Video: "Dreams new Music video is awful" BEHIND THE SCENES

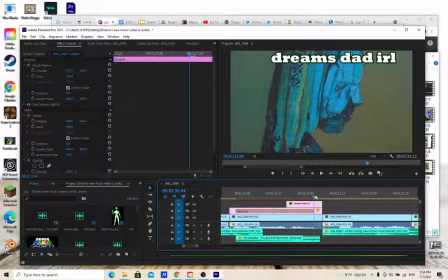12:25 Like if you watch the video, it's really smooth. And then I put Dream's Dad IRL just for an added thing.
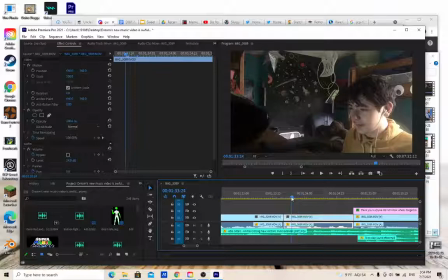12:31 I actually don't know.
He looks like a booger.
And right now, the music in the background is the Able Sisters song, which the City Folk version is very famous for being Tommy Innett's like theme song, basically.
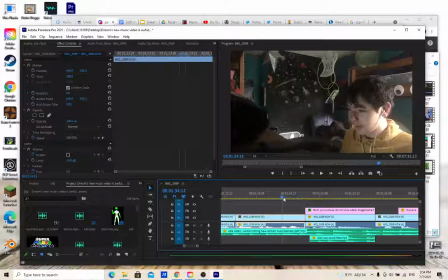12:46 That you sneeze.
I said booger that you sneeze, and I thought that was You funny. sneeze.
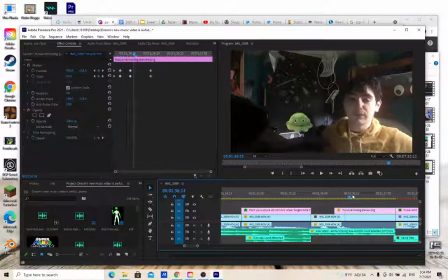12:52 Like. And then this was just kind of me showing off, to be honest. Like I didn't have to make it so that this booger comes out of my nose, but I did. That's more keyframing. And then this.
Guys, look, it's Dream's father!
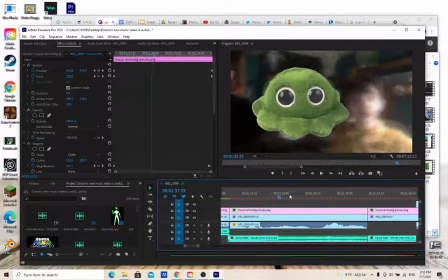13:09 I honestly couldn't really think of anything else. This is kind of a pointless edit, but yeah, I used 2 magnifiers to make his eyes increase,
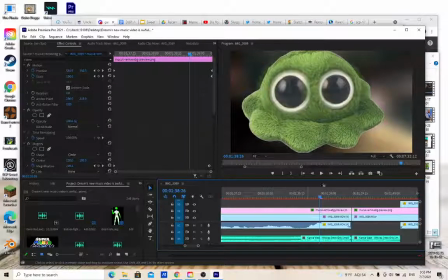13:16 and I put out the, made the background blurry to make it focus.
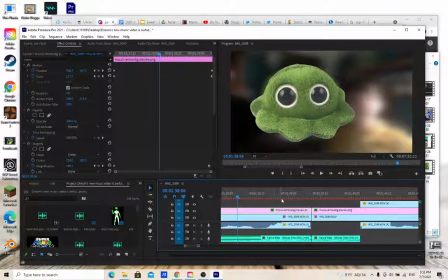13:21 There was originally is there still an alpha glow? I don't know, but there used to be an alpha glow, but for whatever reason, I got rid of it.
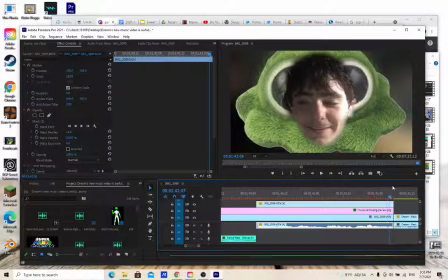13:30 IRL Daddy Dream.
And the thing about this is that you can see, like, at the very end, the mask, because I had to use a mask to cut myself, to cut myself out and make sure that, like, it was just my head here. And you can see it kind of falter at the end.
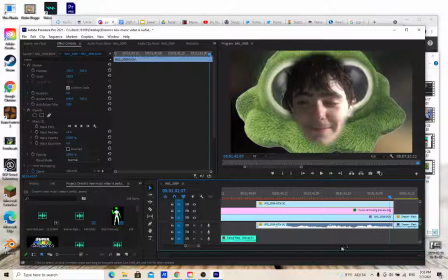13:48 Later in the video, I actually learn how to, like, mask path. So this part could have looked better, but I just didn't want to go back to it by the end, because the way I edit videos is I don't like edit things in the middle. I go from start to finish. And one thing I've been kind of trying to break, and I think I finally did with this video,
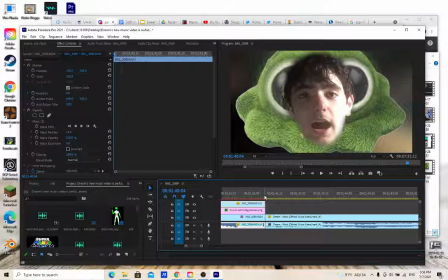14:08 is that sometimes you'll notice that near the end, I start do less and less editing as I start trying to rush the video out.
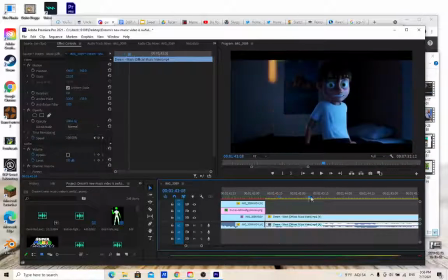14:16 I've been trying to stop doing that, and I think that in this video, I finally really stopped.
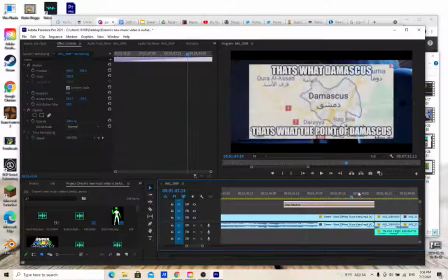14:22 That's what the point of the mask is.
And this wasn't really necessary, but I wanted to, like, have this because I actually made, like, a meme on Twitter, like, a while ago, and it got a ton of likes.
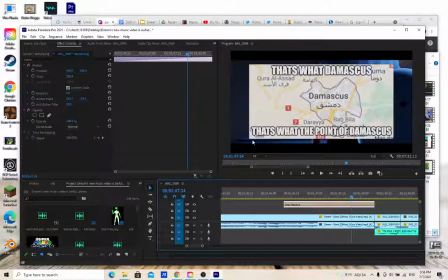14:37 It was in a reply to an Exploshi tweet, and she herself actually liked it, which was pretty cool.
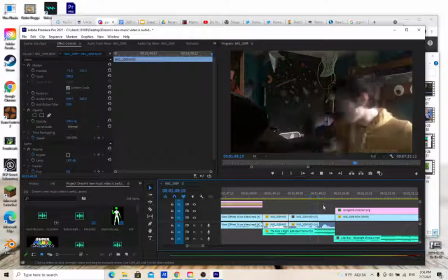14:43 And it kind of somewhat blew up.
He said it! He said the funny!
And then this here, this is Astros, the YouTuber Astrosis.
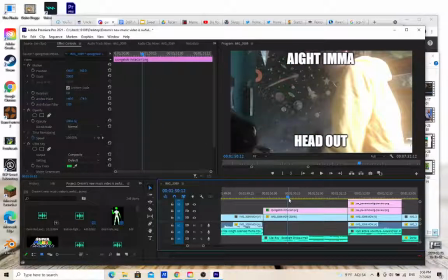14:51 He has like a album or whatever.
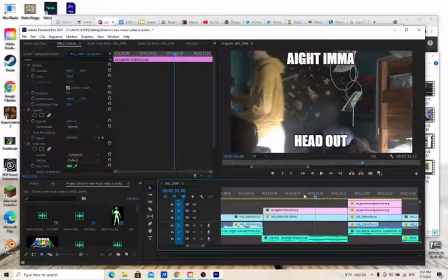14:55 I haven't listened to that much of it, but since I felt that it was a little like I kind of felt bad for him because none of the attention that he gets so much attention on his normal channel, and then all this cool music stuff that he's doing wasn't really getting that much views.
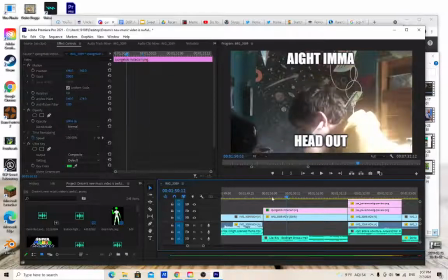15:08 So I just wanted to kind of reference it, and it says I'm a head out because I just kind of get up, and I thought it fits pretty well.
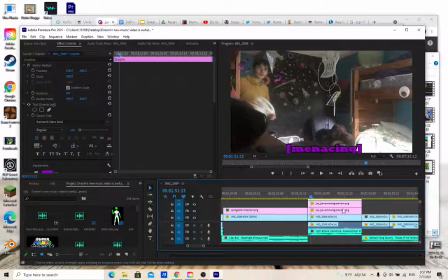15:17 And then this here, again, Rockwell Ultra Bold as the font, but it's like an actual purple text. I should note that for basically every font I do, I'm using a stroke so that there's like a little outline on the text.
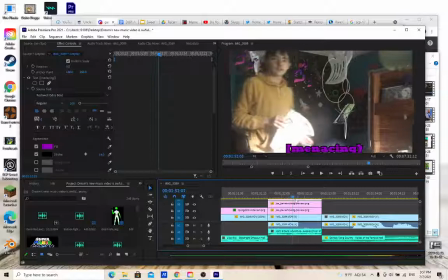15:29 And then once again, there's a bunch of keyframing of me going everywhere, but unlike normally,
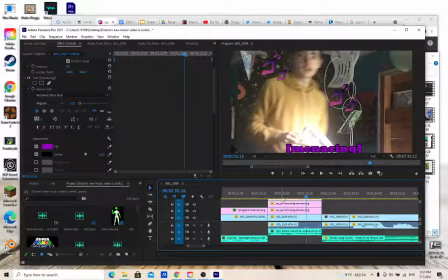15:35 I also have to make it so that it kind of follows me and also gets like bigger at the same time because I'm getting closer.
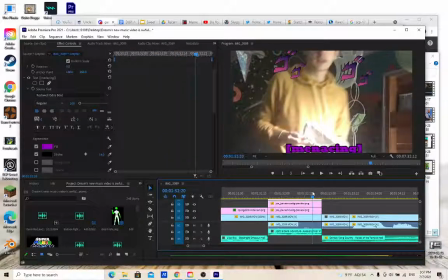15:41 So that one was kind of interesting.
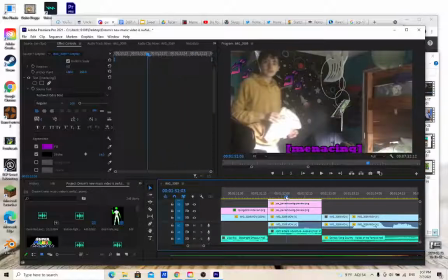15:42 You'll notice the right one spazzes out a lot more because I kind of got the hang of it by the second one, but the first one I was just kind of going all over the place.
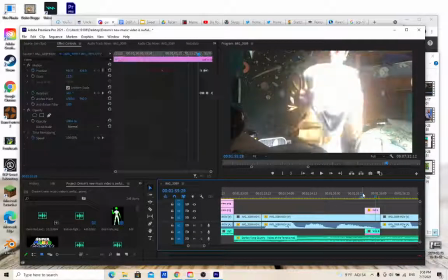15:53 That's what the mask is!
Fun fact, it was originally not going to have this red arrow. I didn't think of it until I had already gotten around like this part of the video, just to add an extra edit.
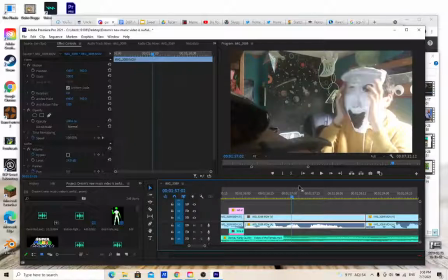16:05 That's what the mask is!
And anyone who watched my SCP video will know that this is the mask that I wore in that. This is supposed to be SCP-035. I just kind of spontaneously thought of that during recording, like, oh, I have a mask.
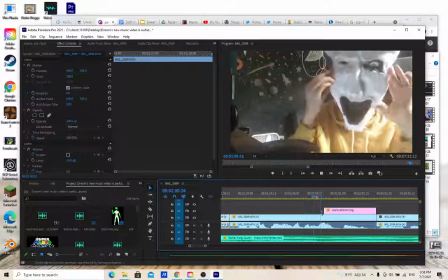16:21 And I just kind of wore that.
That's what the point of the mask is! Literally, put a hood on.
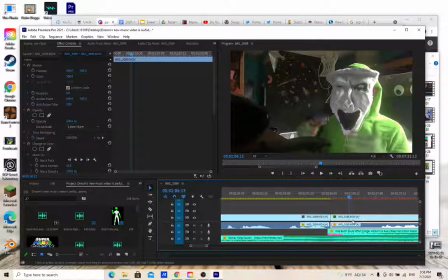16:27 Put a hood on. Make me green.
So this was masking out myself.
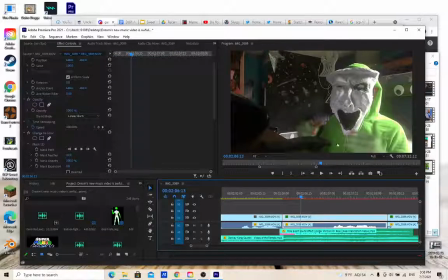16:34 I did not know how to mask path, so there's some weird stuff going on here. But I basically masked it so that the whole, like, it makes it look like the whole video kind of becomes green, and I try to make my sweatshirt green, but you'll notice my hands are kind of weird in this.
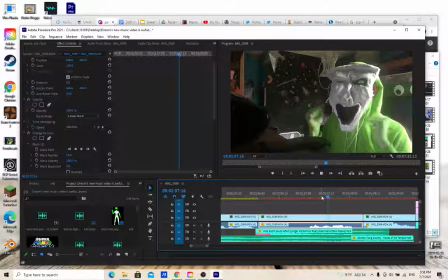16:51 And my ear a little bit, I guess, too.
Baby, I'm green!
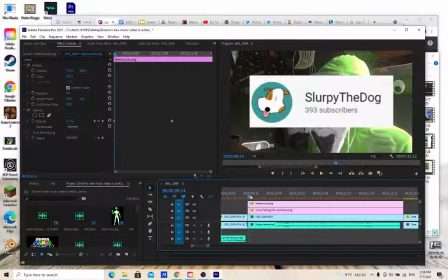16:56 I actually, like, by the time I finished this, I had 396 and not 393. I'd even planned to, like, update it, but I was just too lazy. And I'm sure, I haven't looked at it in a while, but I'm sure Dream has more than 23.2 million subscribers by this point.
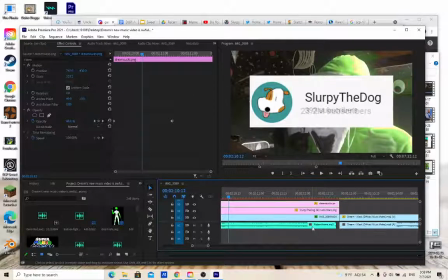17:13 And the song in the background is Rodin from Godzilla's theme.
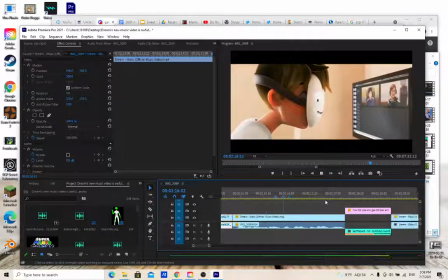17:19 How does he see his computer screen right now?
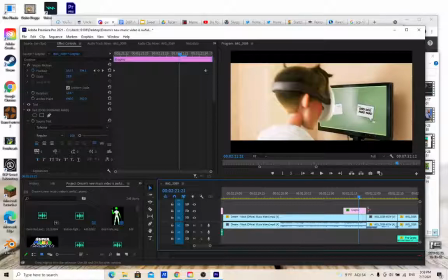17:26 And of course, there's a little keyframe here where it just says doo-doo fard fard.
Thank you, George Not Found.
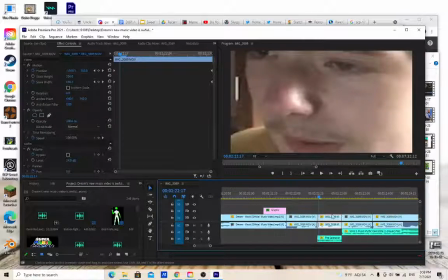17:32 Actually, hold on. This is, I don't know, I just kind of I didn't really know what happened here.
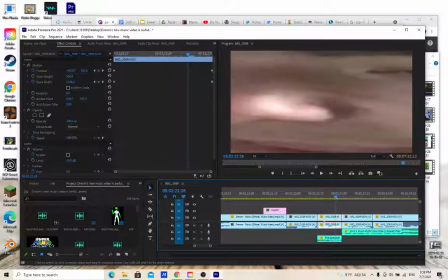17:38 It's just kind of random. Hold on. It's just my face stretching with a freaking Caretaker song in the background.
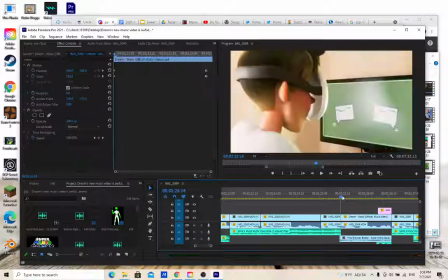17:45 I haven't even paid attention to his hair. Look at his hair right now.
And this is the second use of Final Bowser Battle. I actually didn't know that, like, Mario Galaxy 1 and 2, like, both have, like, the
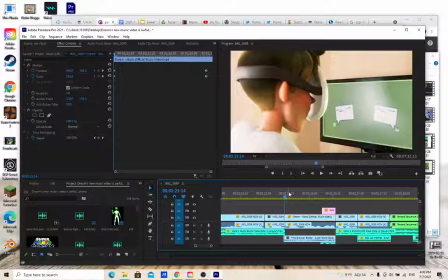18:02 thing. And I think Mario Galaxy 1's was a lot better, and I wanted to also use that, so I used it for here, because, like, his hair is actually atrocious.
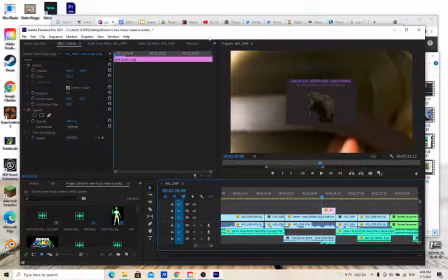18:10 And I also put TF2 Unusual Greased Lightning, because his hair looked greasy, and that's, like, the first thing I thought of.
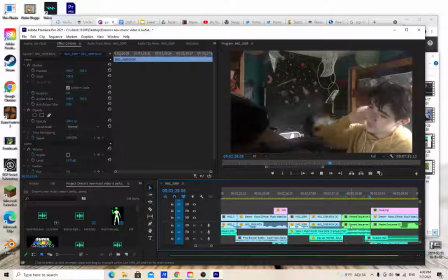18:17 It's like a solid thing.
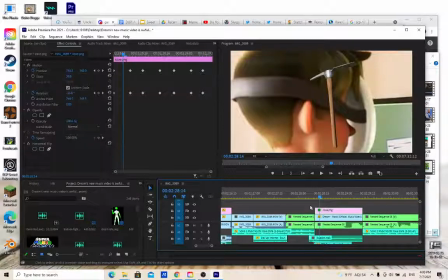18:19 This was kind of a dumb edit, like, it's not even, like, it has Minecraft music in the background, that has TF2 sound effects, and just a completely normal pickaxe. It doesn't even look like the Fortnite pickaxe or anything. If it was the Fortnite pickaxe, maybe it'd be a little funnier. It was just kind of a random edit for, like, it's a solid thing.
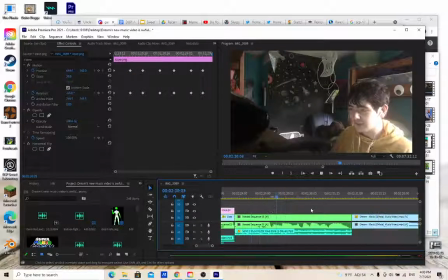18:36 Hey, what is the texturing that they gave his hair?
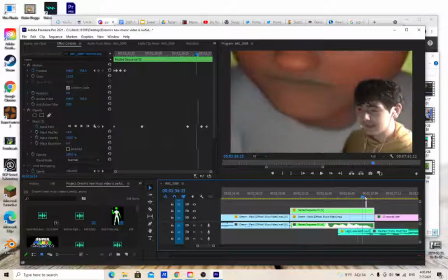18:42 Why are his lips green?
And this is the first instance of masking. It even says, I'm pretty sure it says, your boy, I can read it. Your boy has begun experimenting with mask pathing or something.
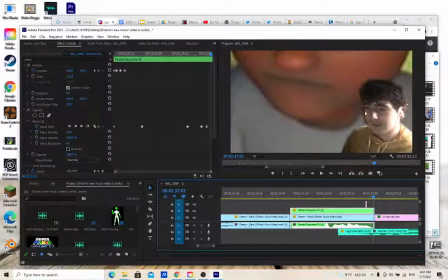18:57 I'm pretty sure that's what it says. And yeah, it's a little rough, as you can see, but it's starting to look good.
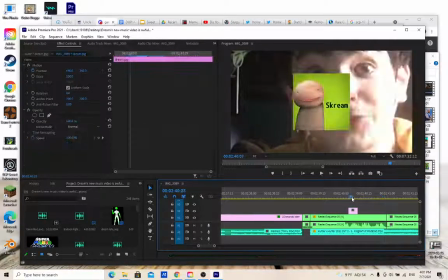19:05 They're green just like Dream. That's why. Yeah, Stream.
Yeah, that'll be in your nightmares.
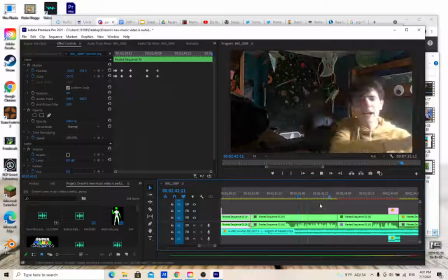19:11 That's why. How can I be so stupid?
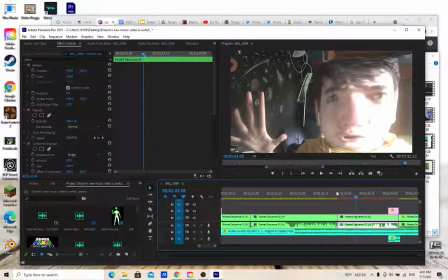19:14 I was kind of panicking on what to put here, and this just kind of happened.
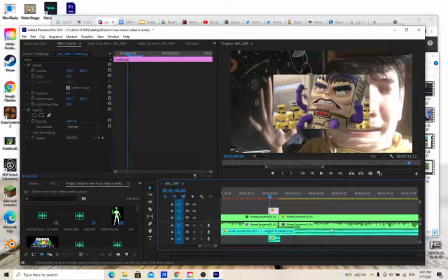19:20 And then I thought it made me look like MODOK, so I put MODOK there. That's my thought process.
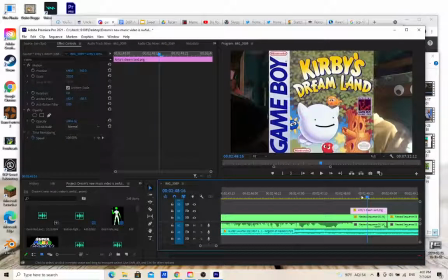19:25 How could I be so stupid to ask why his lips are green? He's Dream!
This was an image I'd made a while ago, and I knew I had to include it somewhere.
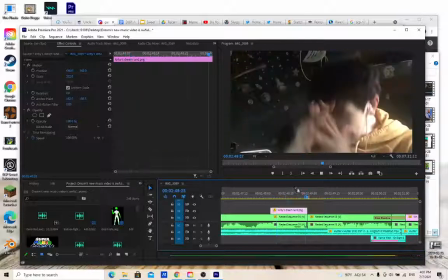19:34 So I included it there.
Dream! Everything about Dream is green!
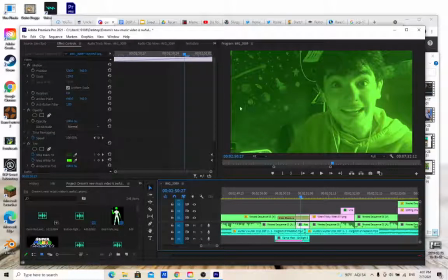19:39 Green.
That's pretty simple. I think what's happening here is I have a tint effect, so that every, like, white, like, bleh. It just obviously just puts a tint over it, so there's no like color editor.
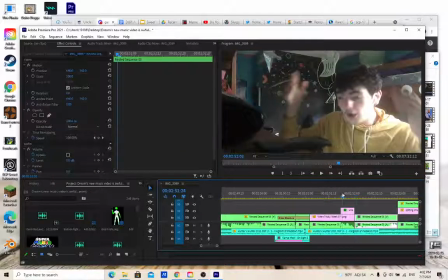19:57 It's just Green! He's got green eyes! and it says when Shricky week 5.
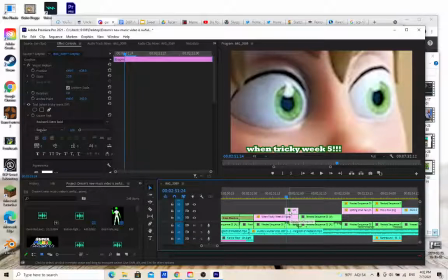20:02 I realized like after like Shricky doesn't have individual weeks. I don't know. I couldn't think of anything, and I was kind of jamming to like Madness and Hell Clown at the time. So I just put when Shricky week 5 when like pretend that means when Shricky song 5.
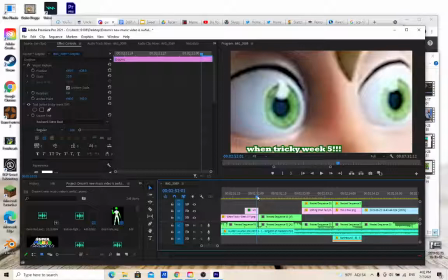20:18 But it is a little funnier considering there's only technically like one Shricky week.
God, this is hell!
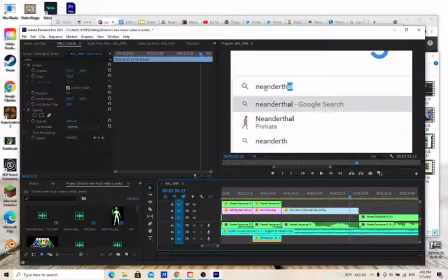20:23 I'm actually a fool!
That's actual footage of me searching Neanderthal.
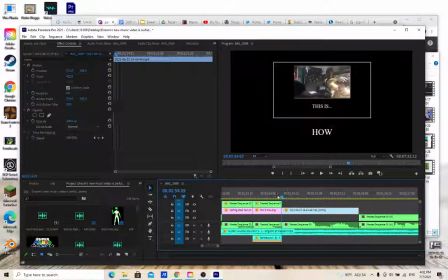20:28 I didn't like get that from the internet. I actually searched up that.
Hell! I'm actually...